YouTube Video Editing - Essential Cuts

Now, when you normally use these is a form of editing known as ping pong. You may want to cut, for example, in an interview where I could be talking and saying something,
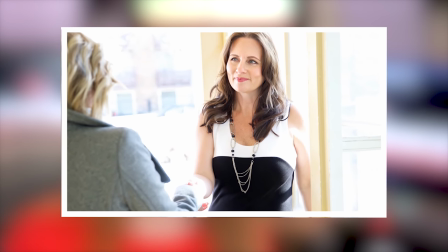[4:15]
then you may want to cut to the next person perhaps nodding their head in agreement, and then switch the audio across when they actually begin to speak. It's a good way of storytelling where you may want to keep your eye on one thing but listen to something else. Basically, it allows you to see the reaction of the other person while listening to the voice of the first person.
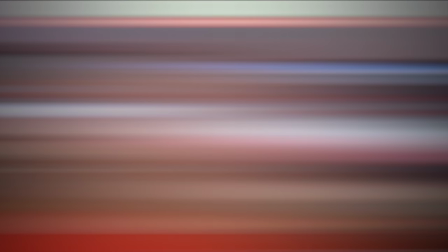[4:36]
Makes interviews particularly interesting. The next cut is called cutting on action. And this is something that's become extremely common in action films, naturally.
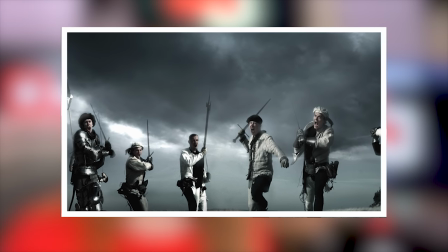[4:45]
You don't have to use this cut only in action sequences, but it is an extremely effective storytelling technique when you have some dramatic or some action scenes that you really want to get across to the viewer. If you think of editing as motivation, ask yourself why as you're moving from scene to scene. An excellent example of action cuts is The Matrix.
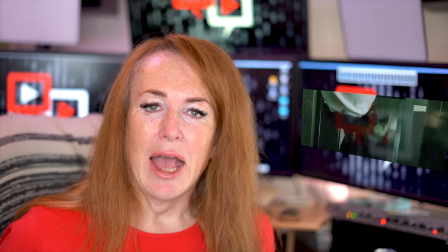[5:05]
Take a look at this scene here, where our heroes enter the bank, and every time you see a cut, it's because there is a cut to the action.
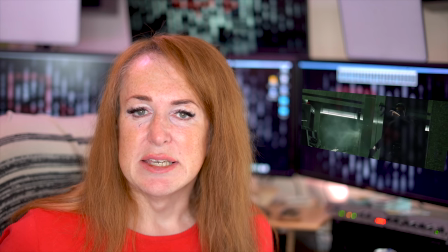[5:14]
Now notice how they don't always finish emptying a magazine or even finish taking the guns out sometimes.
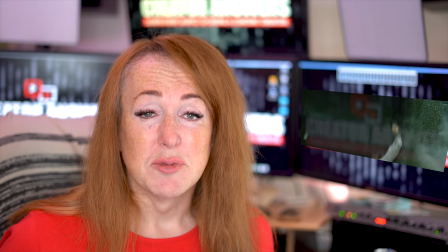[5:20]
These cuts, however, cut on the action sequences, and I think most people would agree that you end up with a particularly breathtaking action sequence such as this. Almost every cut in that scene happens mid-action. Now you might think, well, you know, that doesn't make sense, but watch it and you will see exactly what I mean. The result is a very, very smooth transition throughout the entire scene and an extremely well-paced sequence. Next up, we have the cutaway. This is one of my favorite cuts in editing techniques and literally takes the viewer away from the main focus of the action, often to reinforce a point or sell an idea or to add extra context to what's being told on screen. One of my favorite cutaways is actually from Terminator 2, which is also a little bit of an Easter egg. There's a famous sequence where we see Arnold Schwarzenegger buy a box of roses,
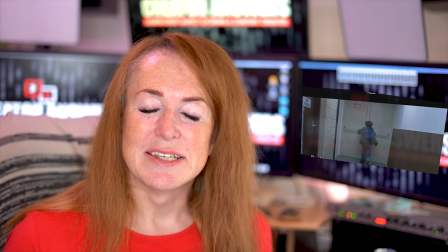[6:12]
and he heads on to the next scene with the roses under his arm,
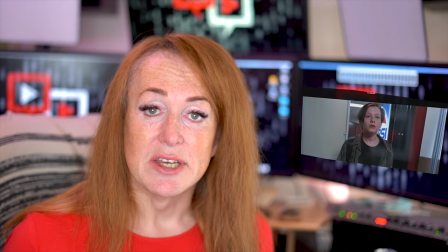[6:16]
and then when the action breaks out, he pulls a shotgun from the box of roses, drops the roses on the floor.
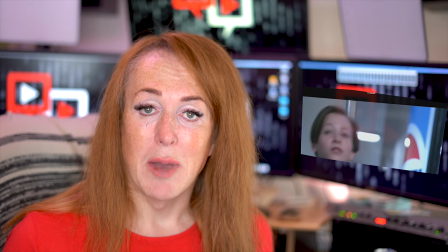[6:23]
There's then a cutaway to Arnold walking on the roses before we switch back to the main action scene where we see him unloading his shotgun into the baddie.
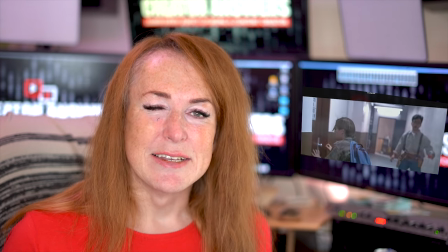[6:31]
The reason this worked so well is A, there's that metaphor for the roses themselves,
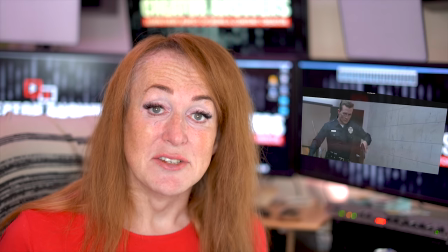[6:35]
and also that it was a huge in-joke regarding Guns and Roses, who did the soundtrack for the Terminator 2 film. So that was a really good use of a cutaway to A, have a little joke, and B, to really underscore the action that was about to follow as to what those roses were all about.
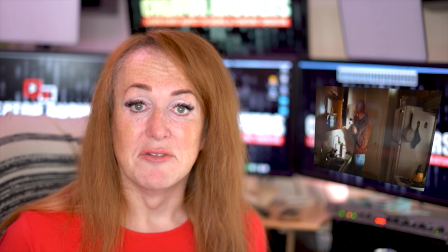[6:50]
Another extremely well-crafted action scene, which is literally out of the How to Do Cutaways handbook, is the famous bathroom scene in Pulp Fiction.
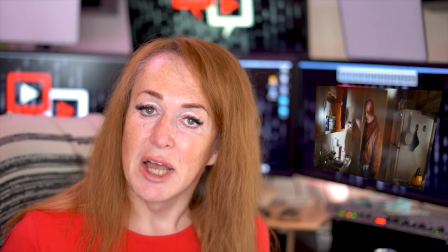[6:59]
Incredibly famous cutaway when you see the Pop-Tarts coming out of the toaster during that action sequence.
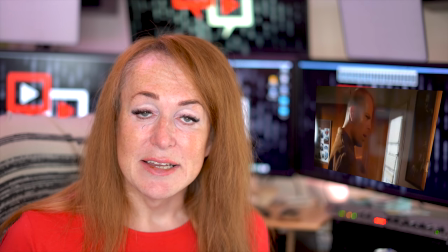[7:04]
It's literally a handful of frames, and yet that tells the story of that action so well.
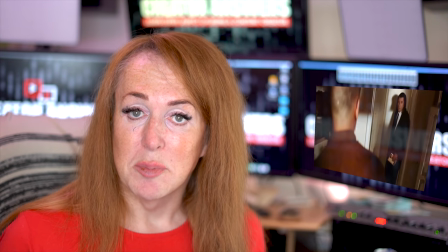[7:09]
First of all, we cut away to the cabinet to show the Pop-Tarts, then to the gun, then to the bathroom door.
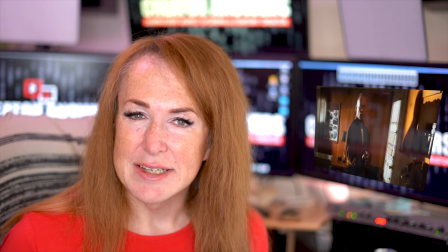[7:14]
This all gives us the context and tells us there's somebody there.
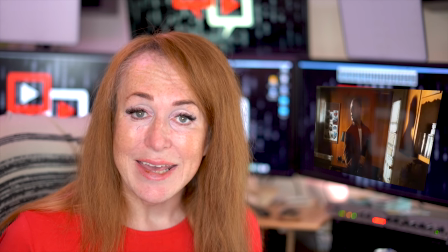[7:17]
Then we forget about the Pop-Tarts until suddenly, bang, out come the Pop-Tarts and blam, blam, blam, the shots are fired.
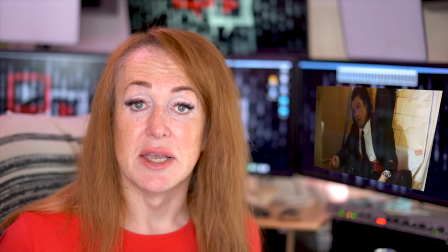[7:24]
It's a classic scene and an excellent example of how cutaways are used in cinema. Next up, we have the cross-cut. This is also known as parallel editing. This is where you cut between two scenes that are happening at the same time, but in different places or spaces. When done effectively, you can tell multiple stories at once, although don't go too crazy or it gets confusing for the viewer.
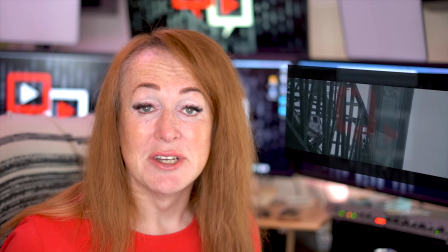[7:43]
This is used extremely effectively by Christopher Nolan, and again, straight out of the How to Edit playbook.
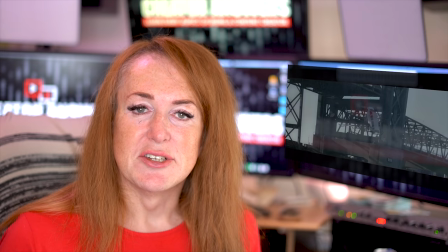[7:49]
Let's take a look at this scene from Inception. Take a look at the van scene in particular to see how all these different stories are told at the same time,
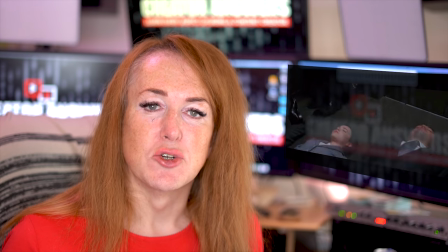[7:57]
using cross-cutting to get the story across simultaneously. I'll be honest, a lot of people found Inception a little bit difficult to follow because of the cross-cutting, especially if they weren't paying attention and didn't really see what's going on.
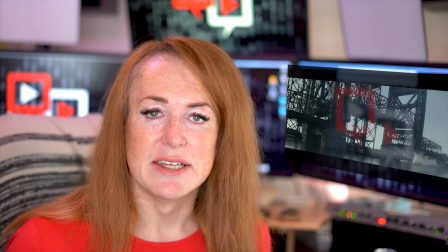[8:10]
But once you know what's happening, this is an extremely effective technique for storytelling. Cross-cutting does require quite a bit of skill. Doing it badly, and even if you do it well, it can actually confuse people. So you really need to plan out your shots carefully if you're going to be employing cross-cutting.
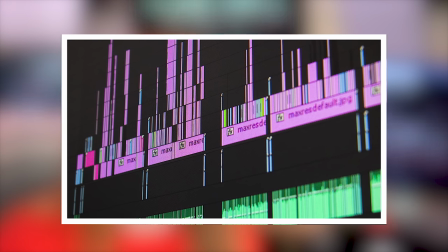[8:25]
For example, with things like hard edits, jump cuts, J&L edits, you'll probably do those on the fly as you're building your story.
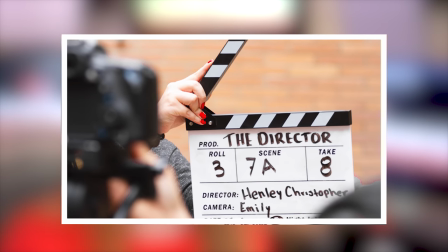[8:32]
With cross-cutting, you probably have to plan that ahead in your storyboard because they're difficult to get to do right, but very effective if you do it right. Next up, we have another of my favorites, the montage. I love montages.
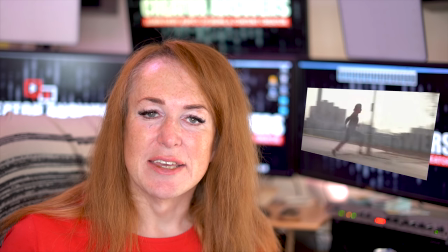[8:45]
Ever since I saw Rocky running up the steps to Eye of the Tiger when he was learning how to fight, I loved a montage.
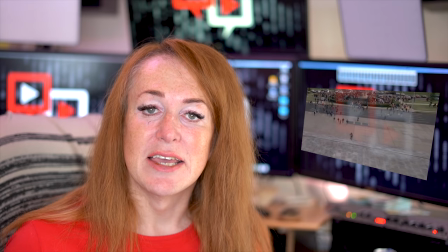[8:51]
A montage is basically an editing technique that tells a long story in a very short space of time.
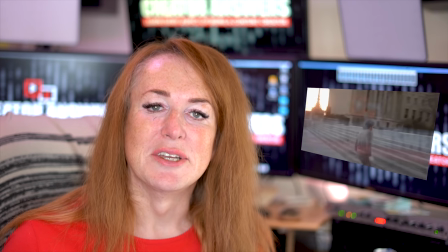[8:57]
Athletes preparing for a big event, well, that's like the common use of a montage, or as used in Team America,
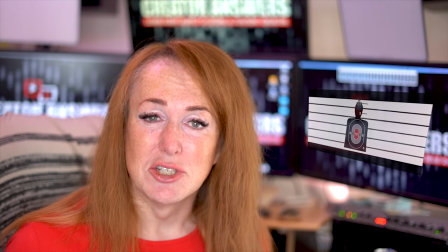[9:06]
they even have a We Need a Montage song that plays during the montage sequence.
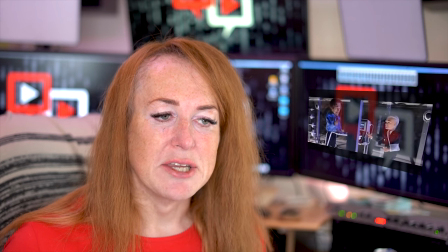[9:10]
Absolute genius. So a montage is a really good way to show that you had a starting point and an end point,
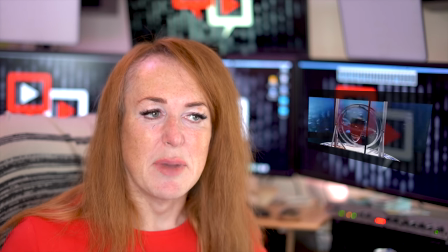[9:16]
and a load of stuff happened in the interim that basically meant they needed to do this and they got to there and they did it quickly.
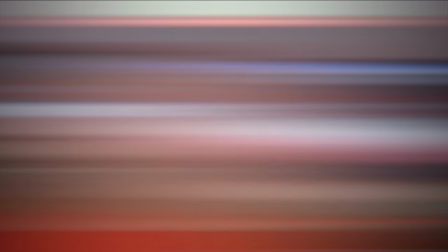[9:23]
I think Rocky and Team America are excellent examples of when you might want to do this. And finally, we have another staple of storytelling, the match cut. Now you will have seen several match cuts, I have no doubt, and they aren't used that often, but they are extremely good at storytelling. And it's a technique used to match the movement of space between two separate objects but to ultimately tell one story.
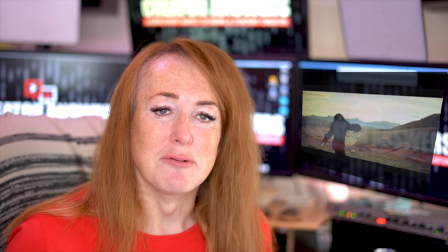[9:46]
One of the most famous, and again, straight out of the How to Edit playbook, is Stanley Kubrick's 2001.
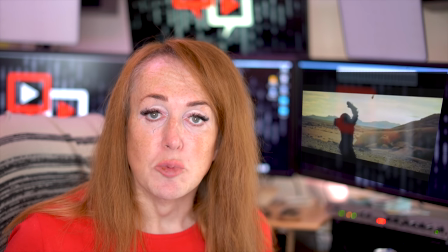[9:52]
In particular, that very, very famous opening scene where you see the dawn of man with the cavemen,
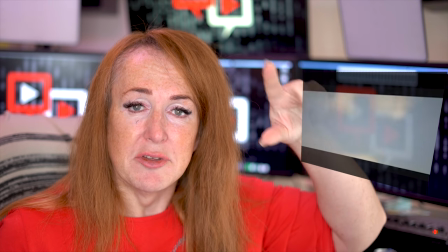[9:58]
and they throw a bone up into the air, and as it spins up the frame, it then becomes the spaceship circling in space.
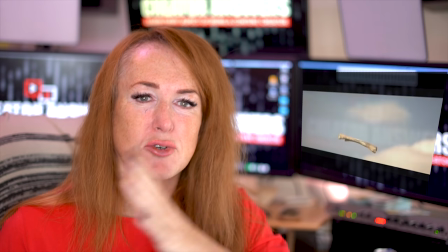[10:05]
Using that one cut, he tells the entire story of time has passed, and now we're in space. It really, you will have seen that scene. If you've watched that film, that scene will probably have stuck with you because it's such an influential piece of filmmaking and such a clever piece of storytelling,
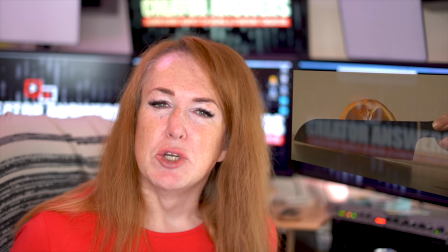[10:21]
but you probably didn't know that there was a name for that type of cut. Well, now you do. You've seen YouTubers often make entire videos of these match cuts
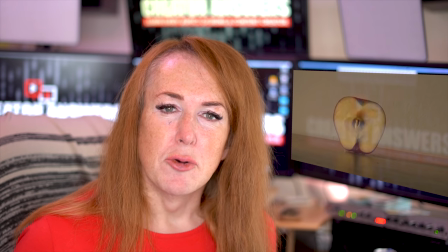[10:29]
to quite clever effects where balls will be thrown and then they'll cut away to somebody catching the ball, but it's in a different place. So that is it for my list of well-known editing techniques and types of cuts and where you can use them in your videos and examples of where you can see them in big film productions. I hope you found this useful, and if you want to be kept informed of more of my content, don't forget to hit that subscribe button and hit that little alarm bell that pops up to be kept informed. As always, I'd love to know what you think and hear your feedback, and if there's any particular cuts that you use in your videos, drop your comments below.
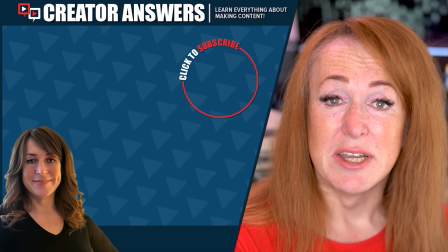[11:01]
If you liked the video, hit that like button. If you didn't like it, well, hit the dislike button. Boo.
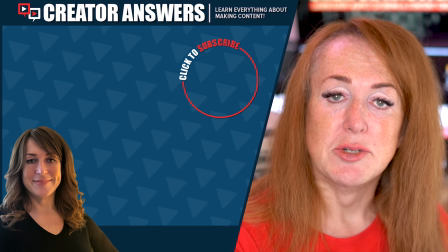[11:05]
Popping up over there is the last video I put out, and below that is the video YouTube thinks you should watch next.
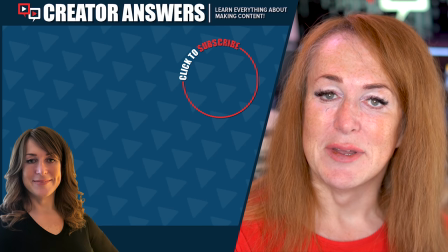[11:11]
Thank you so much for watching. I shall see you in the very next show.
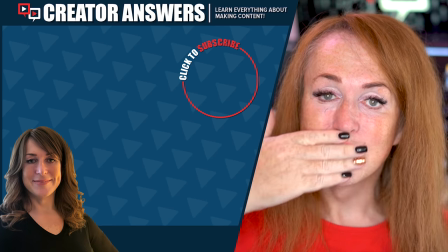[11:16]
Bye.